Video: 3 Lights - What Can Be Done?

Welcome back to another video. What can you do with 3 lights? 1, 2, 3. Let's find out.
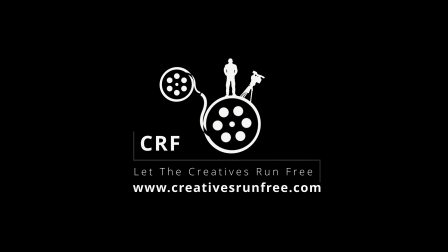Okay, so if you've been following my last 2 videos, it's been what can you do with a single light? What can you do with 2 lights? This one is what can you do with 3 lights? This is normally the typical setup that you would see interview style, what you would see in movies, what you'd see anything that the camera is focused on the character and it's a part where they're talking. It's a dialogue part, and maybe it's expressing happy, sadness, joy, excitement, mad, angry, like whatever it is. It's set up in a way to direct attention to the person, the feelings, the emotions, and the eyes, or maybe whatever the message is trying to convey using that person. This is normally the typical setup that you would see. What are each of them doing? Again, this one, hair light.
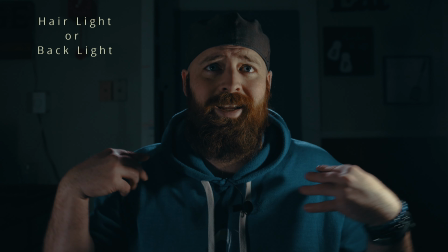It's cutting me out, separating me from the back, so I don't blend in, the edges of me just blend into the back, right?
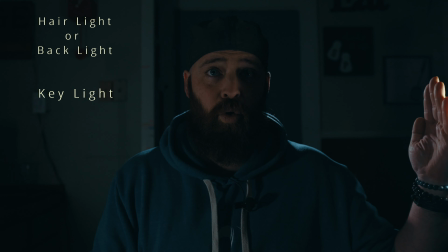This one, being the key light. This one is the main source. It's the main push.
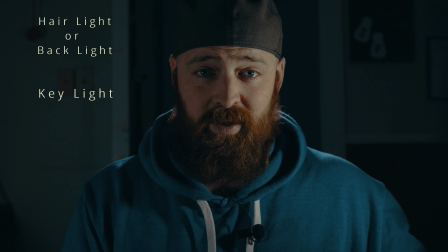It's gonna have the most effect on me. There it is, boom. Fill light, what is fill light? It's this one right here.
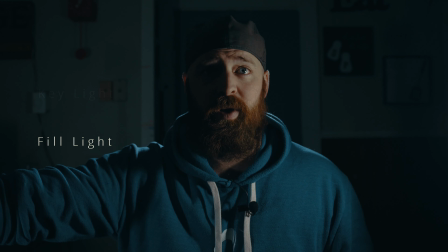It just puts a little bit more light onto the area that's too dark. We don't have to have it. We could cover it up if you're going for that dramatic look where you don't want to see any of this and it's all shadowed out.
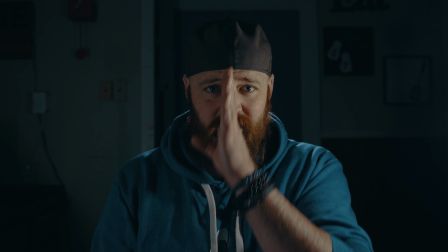This is normally, so you can see a little bit. It still creates a dynamic where it's cut down the middle. We got bright on this side, excuse me, looking at my image backwards.
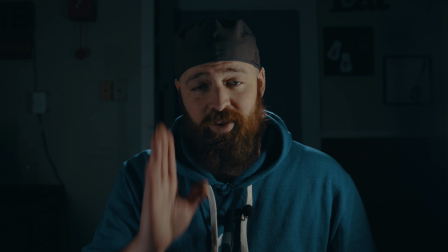Bright on this side, dark on this other side, or dark on the other side. But yes, still being able to have everything in detail. My eyes are in focus and convey the situation. There's a channel I'll actually link in this video and then put down below as well when I post the video. There's this guy I've been following. I cannot remember his name, so sorry about that. But he goes on this very simple yet very effective way of explaining 3-point lighting in an interview situation. He literally gets hired to set up for interviews, and he has a lot of great points and tips and stuff on how to achieve that look. He's using even more lights than just the 3, but 3 is like ideal for what you need, and it doesn't cost a whole lot. So 20 to 30, so I get 20, 40, 60, or 36 to 90, under $100 for 3 lights. That all charge with either USB-C or micro USB, and you can get this effective look.
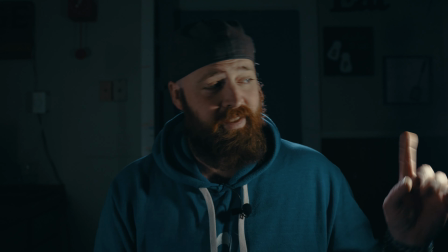3-point lighting, hair, key, fill. And you could get rid of some of these.
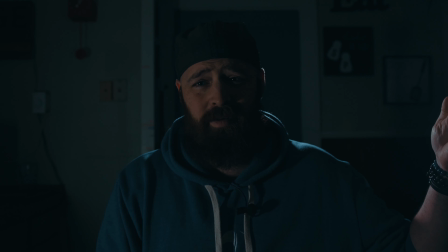We got rid of this. It's not very pleasing. It's a little bit gloomy, kind of, it doesn't look very good.
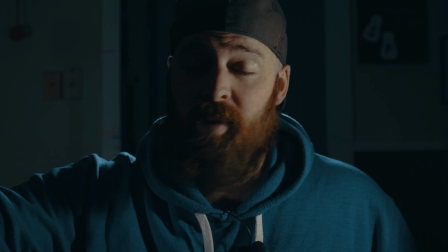We get rid of this, still works. Maybe that's it. So what can you do to make this maybe a little bit different?
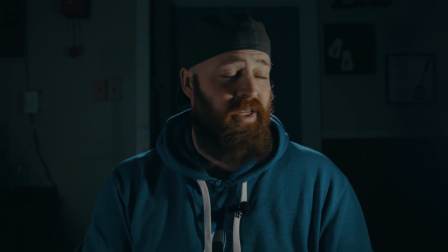You don't have to have it directly behind, cutting it out perfectly like I am now. You could have it on the dominant side. So where our key light is, right there, you could have it so it hits the shoulder.
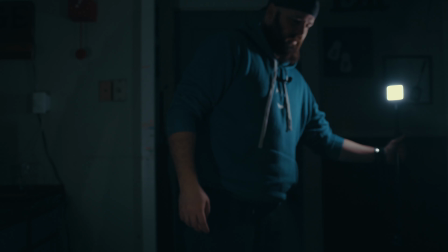Let's see what that looks like. I set it over here. Just hit the shoulder. What does that look like?
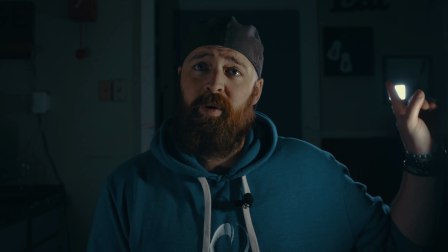Maybe that's something you're going for. Some people use this look and they would use the flare that would maybe cast, or a halo effect.
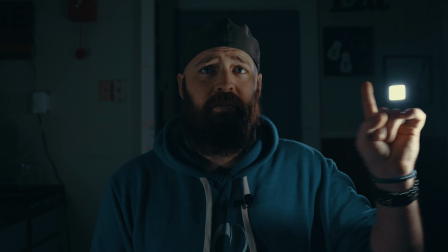Now, I could put an artificial flare on that, have it kind of like flare across the screen on my face. Maybe you're going for that.
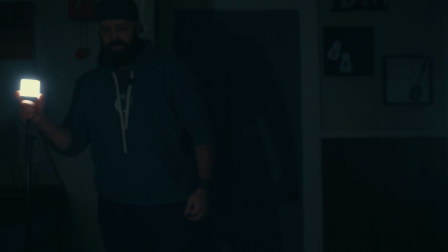What if we put it on the fill light side? Let's find out. Here we go. Now we're on the fill light side. It actually works pretty decently.
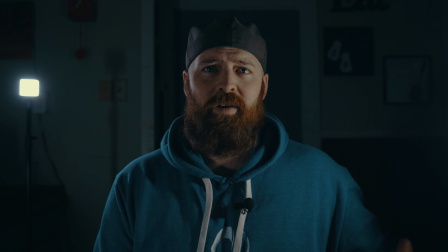Why does it work decently? Well, we got a key light here, right? Which is very powerful by itself, right?
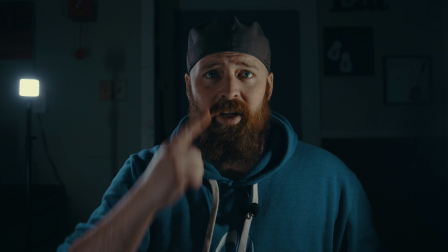It's the dominant one. But also with our fill light, brightening this up a little bit, this is also cutting us out, almost matching the same intensity as it is over here from a key light.
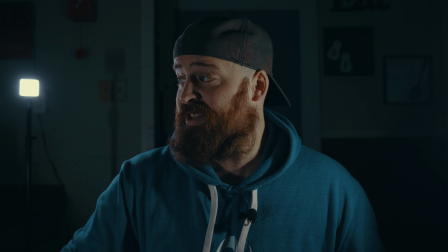This actually works really well, right? This is a really good look. I don't mind this at all. I'm very hard pressed between this look and the other look. I just set up the other look because that is the normally ideal situation.
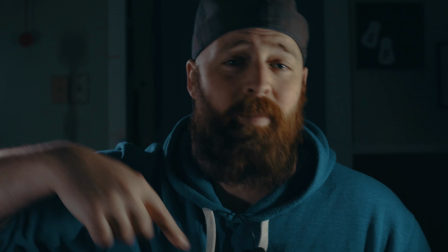Normally the light would be up a little bit higher, casting down on me and then cutting me out that way. But again, these are smaller lights.
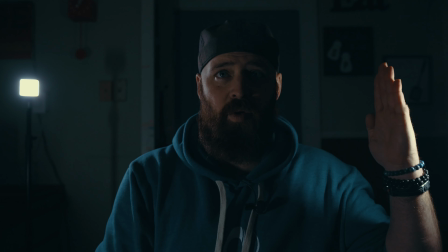I'm showing what you can do with them. Why is it a great look? Well, okay, so we got our key light here. Boom, it's casting.
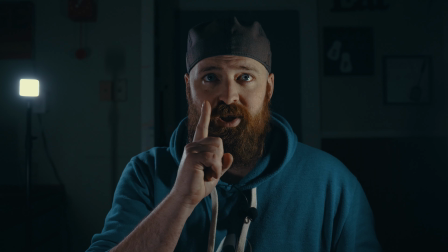And then it's split in half by our fill light, which casts a little bit of shadow, and then it brightens it back up a little bit here.
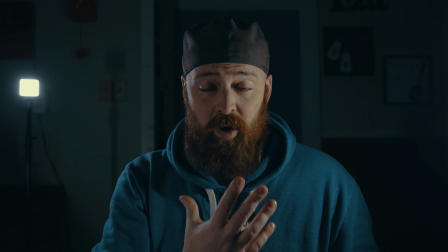Still creating a very dynamic look on the face, bringing attention to where we want it still, right? You're not losing attention, and yet it's still cutting me out from the back.
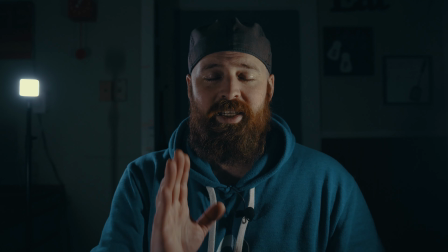This is a very good look.
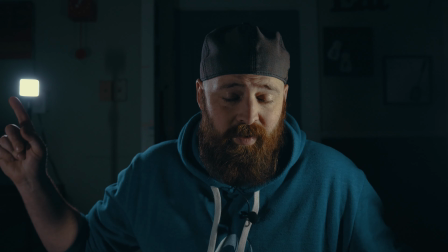Plus, if the people like it where the light's showing like that, and you want the flare, the halo effect, feel free, which I'll actually probably do when I'm editing this video, so you guys can see what that looks like with the halo.
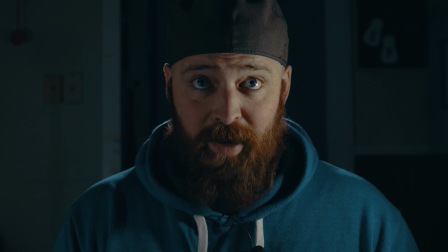Let's move it back to where we had it before. Now, I gotta tell you, I was looking at this screen, it's like, ooh, I really like that other look.
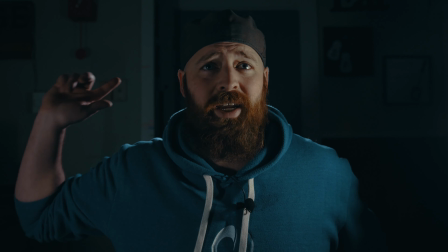But seeing as how this is where we started, this is what I would normally do, although I would have other lights on and lamps and maybe certain lights casting in the back.